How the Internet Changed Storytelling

These channels constantly respond to each other, highlighting content they find problematic,
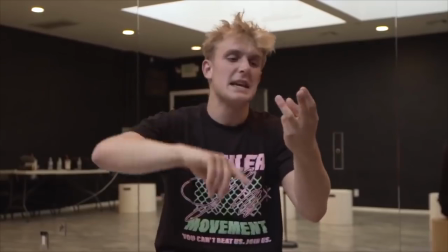[8:16]
and engaging in a level of meta-commentary that often requires a lot of existing knowledge on the topic.
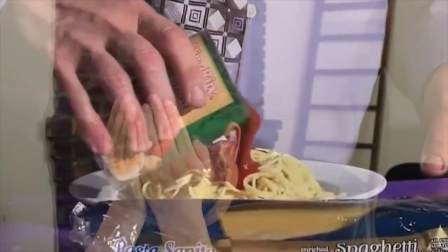[8:22]
It makes sense that content responsive to audience discussion became so popular on the internet.
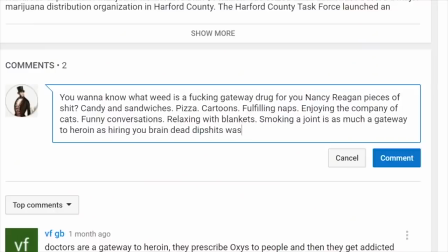[8:27]
Television shows on NBC don't have a comment section, but internet content creators are constantly bombarded with comments and opinions.
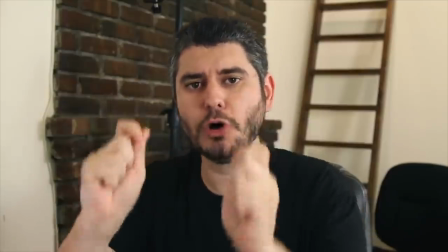[8:34] Today, guys, I am reacting to perhaps the most requested video of all time.
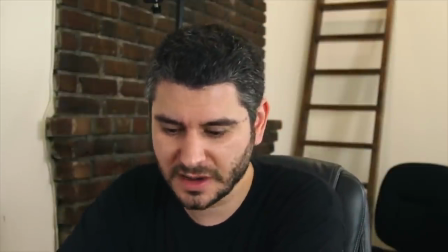[8:40]
As a result, creators often take that feedback and change their discussions.
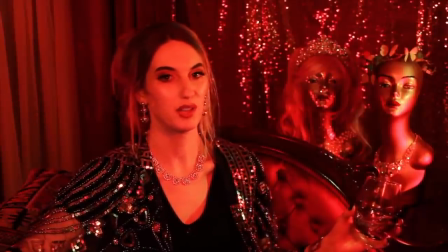[8:44]
The highly discursive nature of the internet has allowed content creators to enhance their content by being a part of the feedback loop.
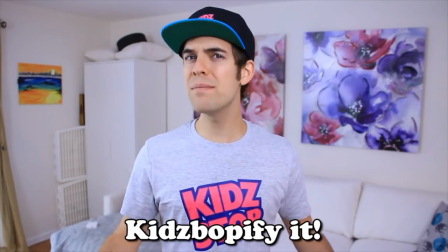[8:51]
Smart creators use this feedback loop to incorporate their audience into their content, giving them an almost personal stake in the story.
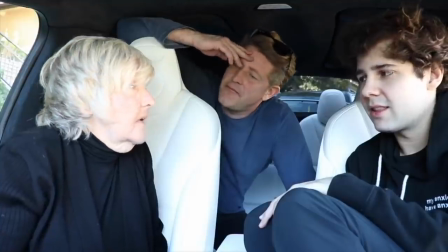[8:58]
Though vlogging, podcasts, and commentary channels all vary drastically in style,
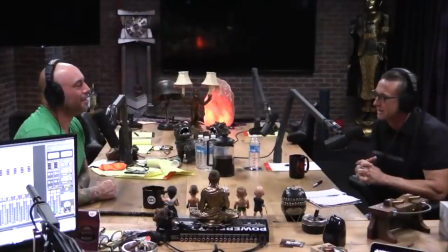[9:02]
they all understand the constraints of the internet and leverage those constraints to tell a more thematic and engaging story.
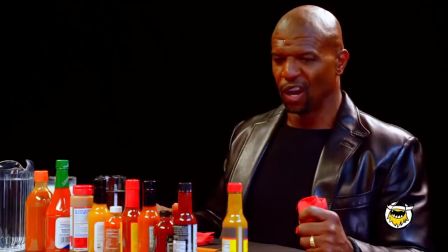[9:08]
So what does the future hold for internet content? Who is telling a story that pushes the boundaries of what the internet can do?
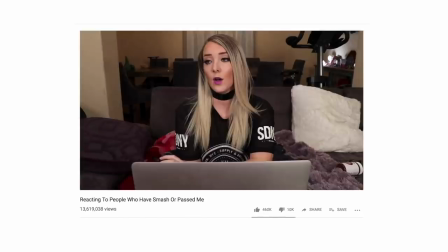[9:13]
What will be the breaking bad of the internet? Of course, only time will tell, but I think there is one creator who takes advantage of all the strengths of internet content.
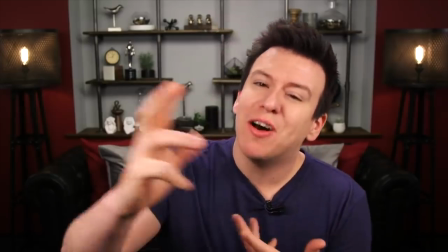[9:23]
Shane Dawson.
Then in some quick industry news we should talk about shane dawson shane dawson is the king of youtube
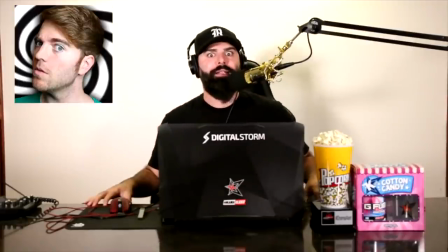[9:31] shane dawson shane dawson shane dawson is doing a documentary on logan paul's brother jake paul
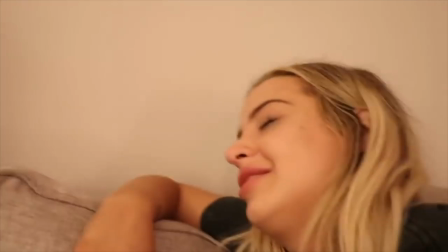[9:40] okay in the past year shane dawson has definitely challenged our assumptions of what internet content can be these whole documentary and
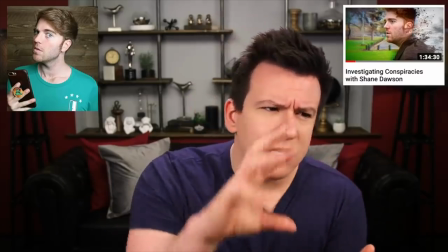[9:48] series have just been over the over the top it's really amazing to see that this has become kind of a site-wide event so i Watch the mind of Jake Paul,
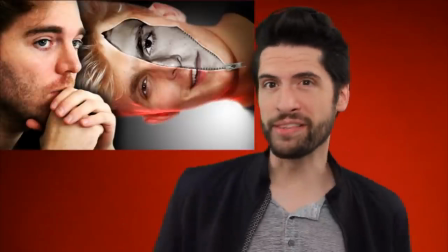[9:55] like all of it, which is weird because YouTube drama, not a big part of my life. But I was interested in this because it looks like we're living in a time where the entertainment of YouTube is starting to become more legit.
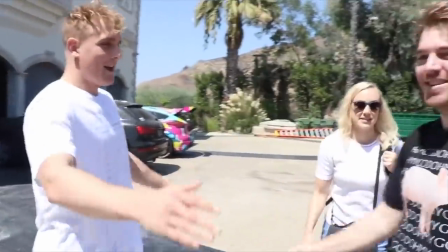[10:04]
Shane's long-form documentaries on controversial YouTubers and conspiracy theories get as many views as primetime television shows.
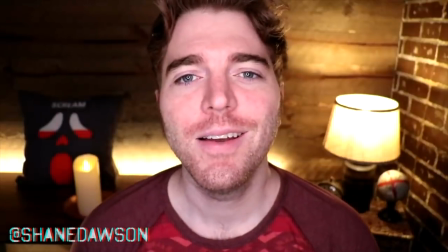[10:11]
In a space that's so diverse and fragmented, the videos seem to unify the community.
But as of recording this video, it's at 7.8 million views.
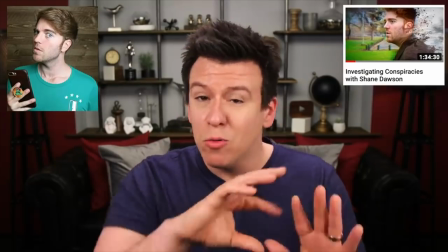[10:18] And it's such a big site-wide event. We usually see a drop in the number of people watching our video during the first two to three hours of release of a Shane Dawson video.
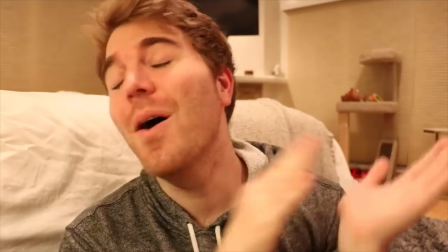[10:27]
In these videos, Shane Dawson borrows the techniques of commentary channels, long-form podcasts, and the vlog to tell his story.
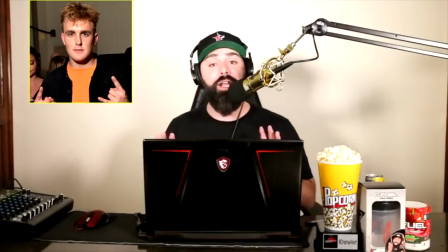[10:34]
Like commentary channels, Shane saw the cultural relevance of this topic and seized the opportunity.
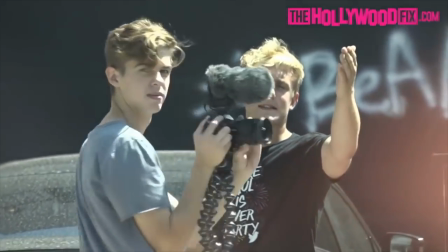[10:39]
By entering something ongoing and incredibly popular, the docuseries was thrust to the forefront of internet culture.
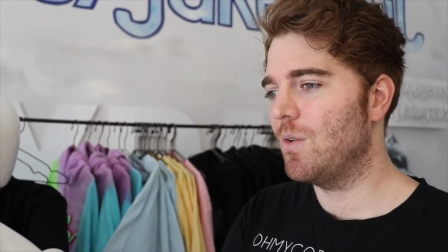[10:45]
Not only did he enter and provide his own take on the discussion, he went to the source himself. creating perhaps the most complete and valuable entry into the discussion.
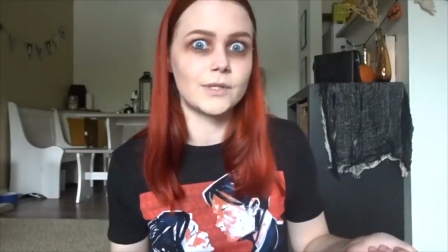[10:54]
Shane actively participated and even edited later episodes to respond to up-to-date criticism.
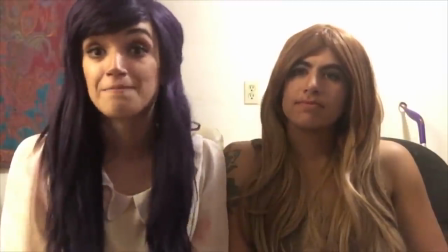[10:59] Because Shane is not just releasing a finished eight-part series,
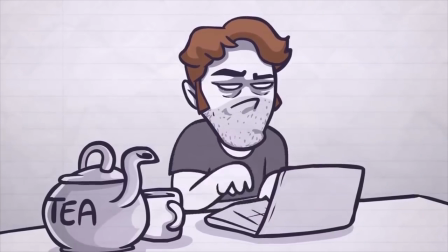[11:03] he's editing it and adapting it in real time based on the response from the community, and the community is responding to his response,
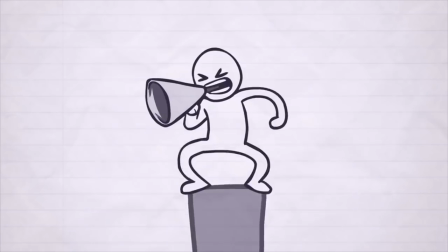[11:10] and it's a self-fulfilling cycle that never ends.
This technique invested the viewer in the production of these videos, and this participatory storytelling suits the internet perfectly.
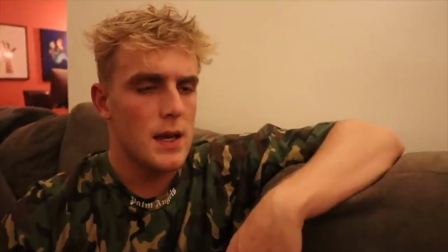[11:19]
Then, in another bold decision on Shane's part, he decided to make the series extremely long form, an eight-part series totaling about seven hours of content.
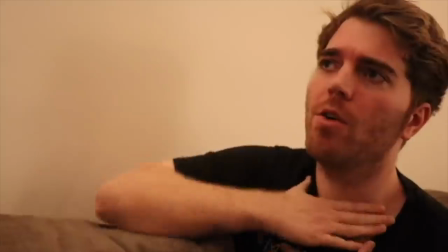[11:28]
On a platform known for short, snappy videos, this change gave him the time to delve into the matter thoroughly.
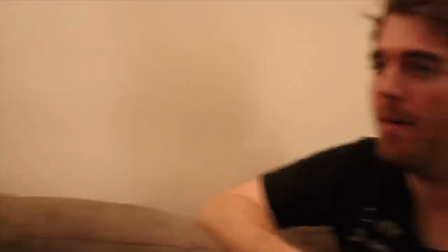[11:33]
The informal one-camera setup, coupled with the fact that he kept roughly one interview per episode,
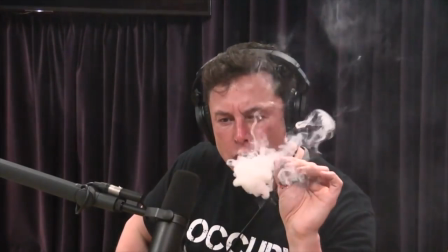[11:38]
kept his interviewees relaxed, much like how people feel on the Joe Rogan experience.
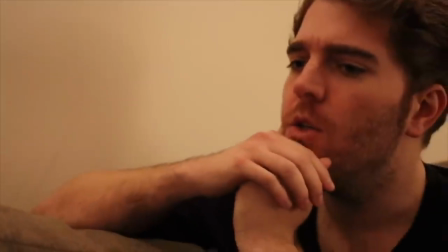[11:43]
While his conversations were no doubt edited,
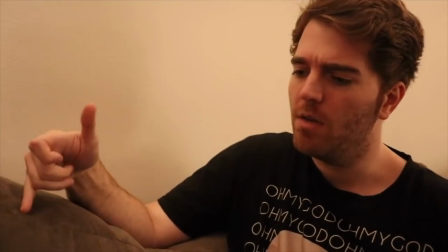[11:46]
the internet allowed him to slow down the conversation and have a full picture of the situation, providing many different perspectives.
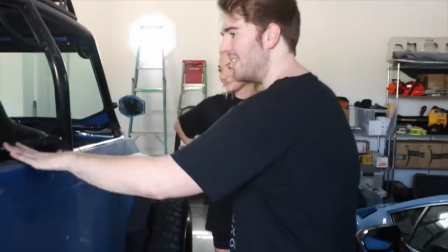[11:52]
Finally, and most importantly, he intentionally filmed using vlog aesthetics and editing that captured the advantages of the medium.
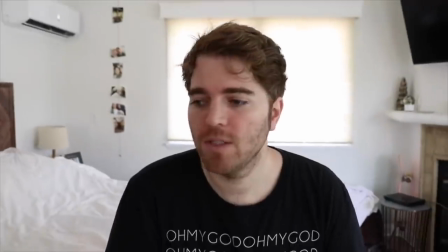[11:59]
By speaking at the viewer, Shane engages the YouTube community in a very YouTube-specific way.
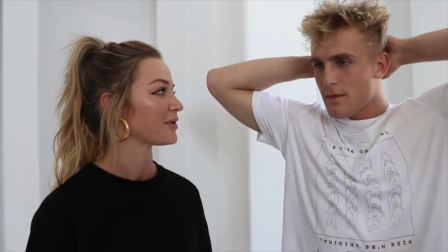[12:04]
It seemed only fitting to investigate Paul using Paul's own format.
Yeah, cuz I'm the one with the camera.
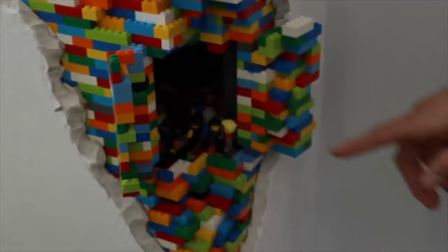[12:10] Yeah.
The vlog ascetic gave that same friendly feel we get from internet creators like David Dobrik.
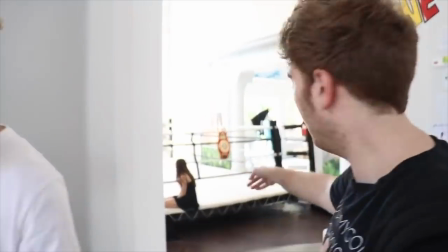[12:15]
The format stays the same, but their lives get stripped of much of the glamour.